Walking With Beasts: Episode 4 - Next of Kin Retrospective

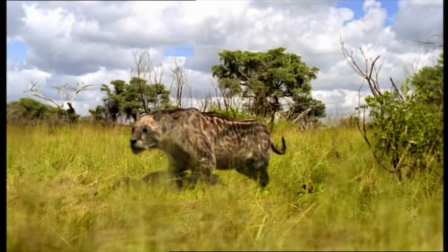(16:33)
Chiefly being it doesn't look terrible, as it blends really well with the real environments, and its design is practically perfect, with the ocelot-like patterning which is so lovely, and would be beneficial to an ambush predator.
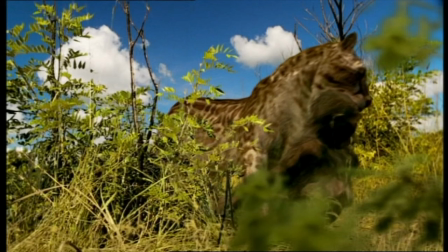(16:44)
It displays leopard-like hunting behaviour by lying in wait and pouncing at a short distance to then drag its prey up a tree.
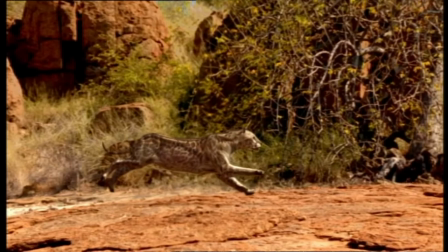(16:51)
It's possible that this was how it behaved, but it also could have acted more like a lion by chasing down larger herbivores.
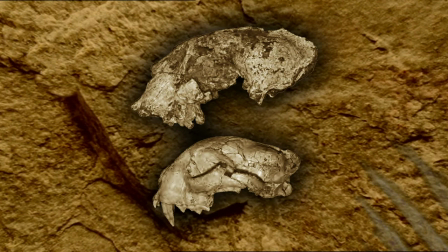(16:56)
It's still a debate. Evidence of predation on early hominids can be attributed to leopards, but not necessarily this animal.
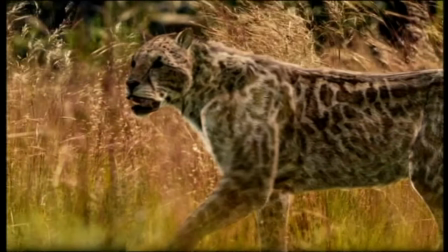(17:03)
Earlier it's mentioned as being a member of the sabre-tooth variety, but only having small sabres.
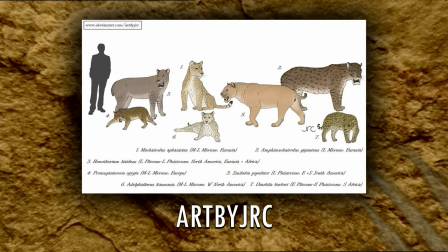(17:08)
This is because Dinophilus is part of a genus of extinct cats called Macorodontinae, which were fairly widespread over most of the worlds during the Miocene to the Pleistocene.
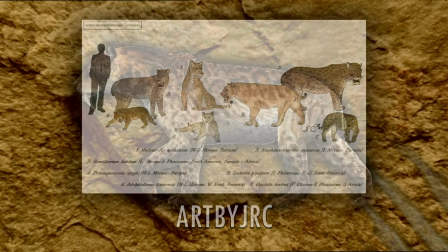(17:17)
Other noteworthy species include Homotherium and of course Smilodon.
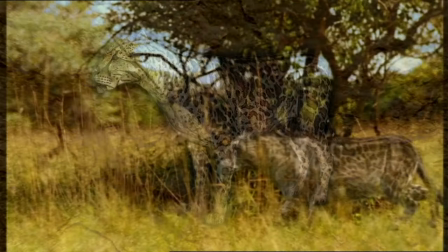(17:21)
I haven't got much to say about this thing really, since it doesn't really appear very much, and when it does, it behaves so naturally that you could be mistaken for thinking it's a real animal they filmed.
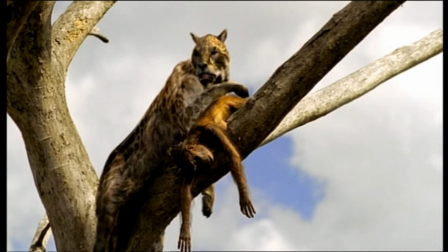(17:30)
The line, our relatives are prey, is really chilling, cobbled with the shot of the cat with Black Eye's corpse up a tree. I do like that this is mentioned, as early hominids were by no means at the top of the food chain.
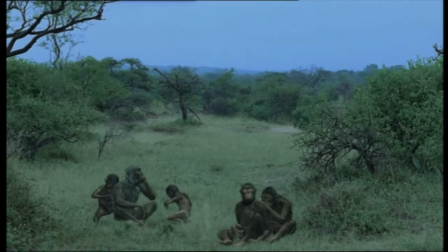(17:42)
That evening, the group sit quietly, possibly grieving over Black Eye, like they did with Blue's mother before.
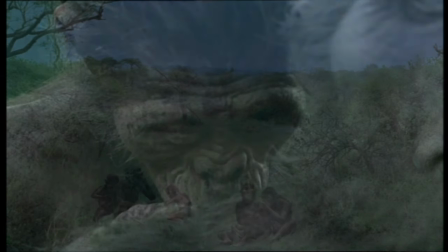(17:48)
This is possibly a day for night shot. Blue finally gets more social interaction by grooming Grey.
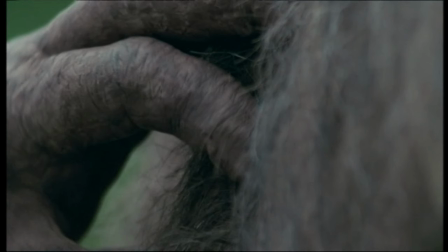(17:55)
There are some close-up shots of someone wearing prosthetic hands to do more dexterous interaction on the fur, which is cool.
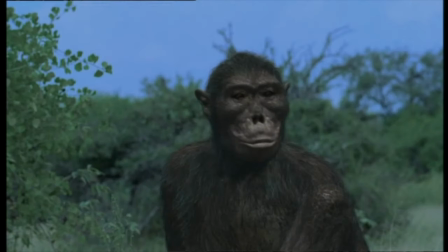(18:01)
Despite Black Eye's death, a new female has arrived from somewhere. Female Australopithecus are said to move between groups when they are old enough to mate in order to prevent inbreeding, which is the same as modern chimps, but unlike many species of social mammal where the opposite is true.
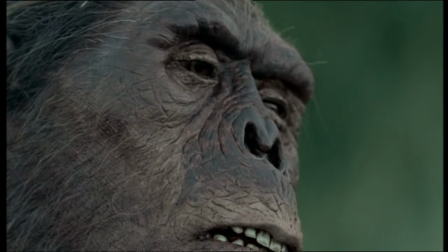(18:15)
The other females are not instantly accepting of the newcomer either. However, Hercules is quick to take an interest despite not being the top male as Grey is.
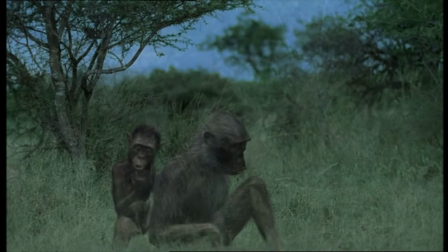(18:23)
Grey is too engrossed in being groomed to realise as Hercules decides to do the sexy time with the new female.
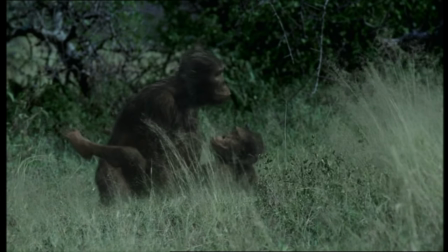(18:29)
Some very well placed grass hides any intimate details. They mate face to face thanks to how their bodies are positioned because of walking upright.
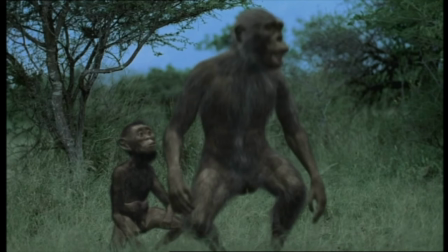(18:39)
Grey interrupts the pair, however, and sees Hercules off as some very odd, almost child-like calls can be heard. Never knew what these were.
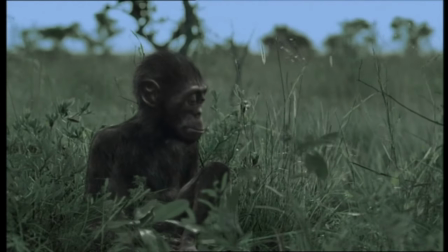(18:51)
Blue's one attempt at making friends has been scuppered. All down to that amorous Hercules.
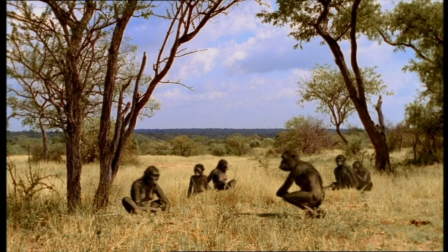(18:57)
The same momentous track from when the Australopithecus are first introduced plays here during the next day to show the tool use and remarkable ingenuity of these apes.
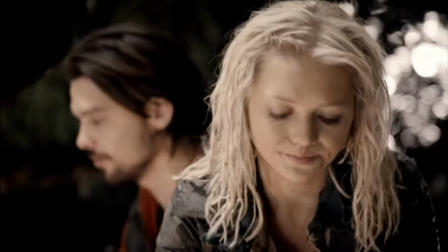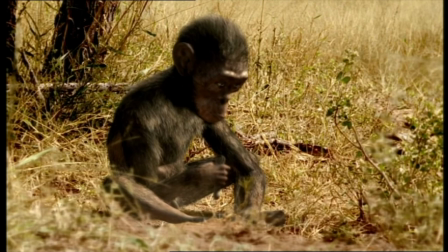(19:11)
Blue is having to learn fast with the skills he has in order to keep up with the rest of the group, since his mother died.
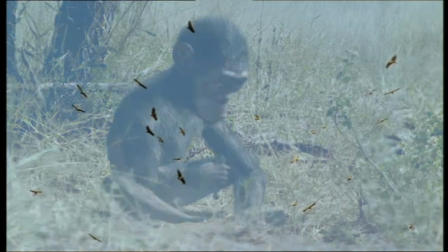(19:17)
You can also hear a hyena in the background here. A flock of vultures circling overhead can only mean one thing.
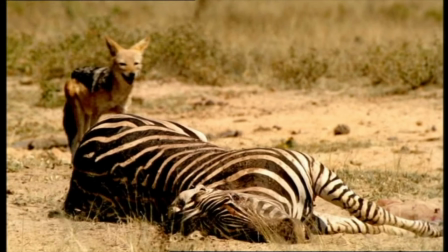(19:25)
We are shown a dead zebra, possibly Chapman's zebra, lying where it presumably died.
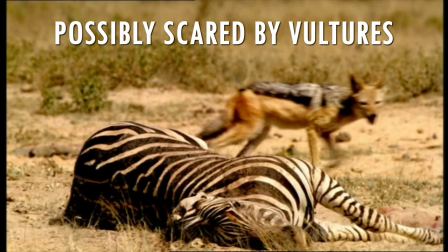(19:30)
Why it is untouched and why this blackbacked jackal just passes up taking anything from the carcass is unknown.
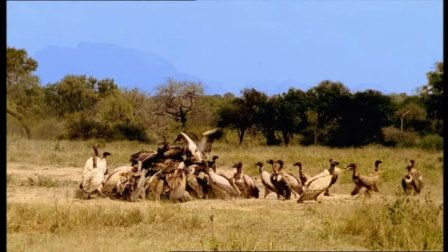(19:35)
Some vultures soon land and start feeding. Among them are what look to be white-backed vultures and some lap-it-faced vultures.
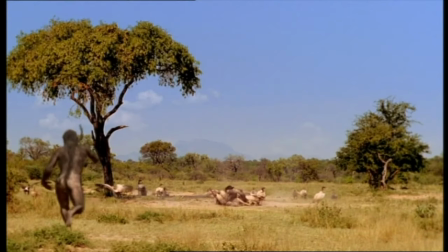(19:43)
Their feast doesn't last long, however, as Hercules chases them away from the carcass with a stick in hand. I wonder how they got the vultures to fly away like that. Oops, the stick he's holding switches hands between shots.
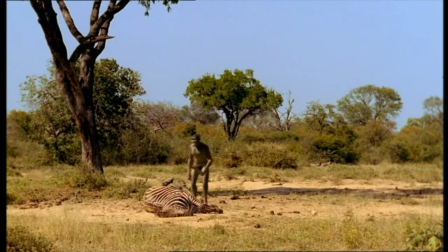(19:55)
Hercules then proceeds to help himself to the meet, to which Grey takes extreme offence since he's the top male.
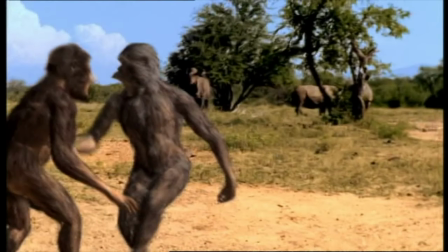(20:00)
They begin fighting again, this time with three white rhinos watching as well. Were they there earlier?
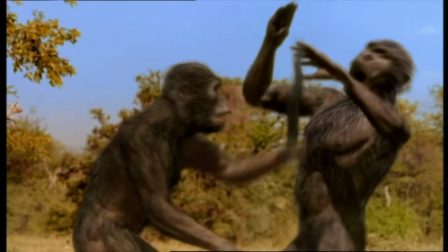(20:06)
Hercules also utilises his stick as a weapon to really give Grey a good thwacking.
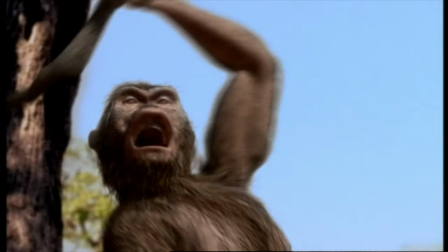(20:11)
The slow-motion shots of this really do look uncanny and perhaps remind us viewers of how humans can behave.
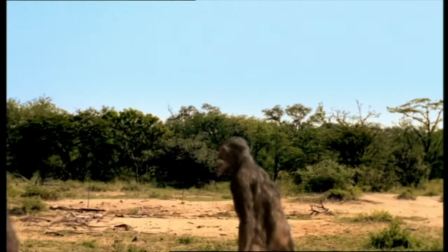(20:16)
It's over fairly quickly as Grey makes oddly human gestures like he's saying, enough. Hercules becomes top male, replacing Grey who looks fittingly peeved.
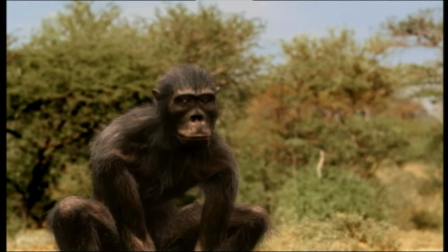(20:25)
He only had one working eye anyway and maybe that blinded him to his lack of leadership skills.
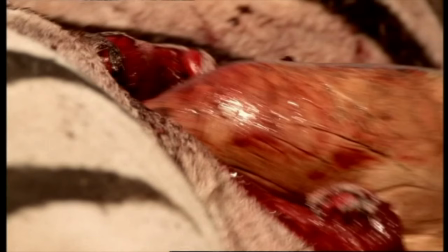(20:31)
We get a close-up shot of a human in a costume reaching into the carcass, which blends really well with the other wider shots of the CGI.
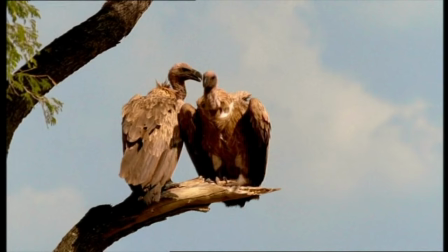(20:38)
The vultures meanwhile watch longingly from a tree.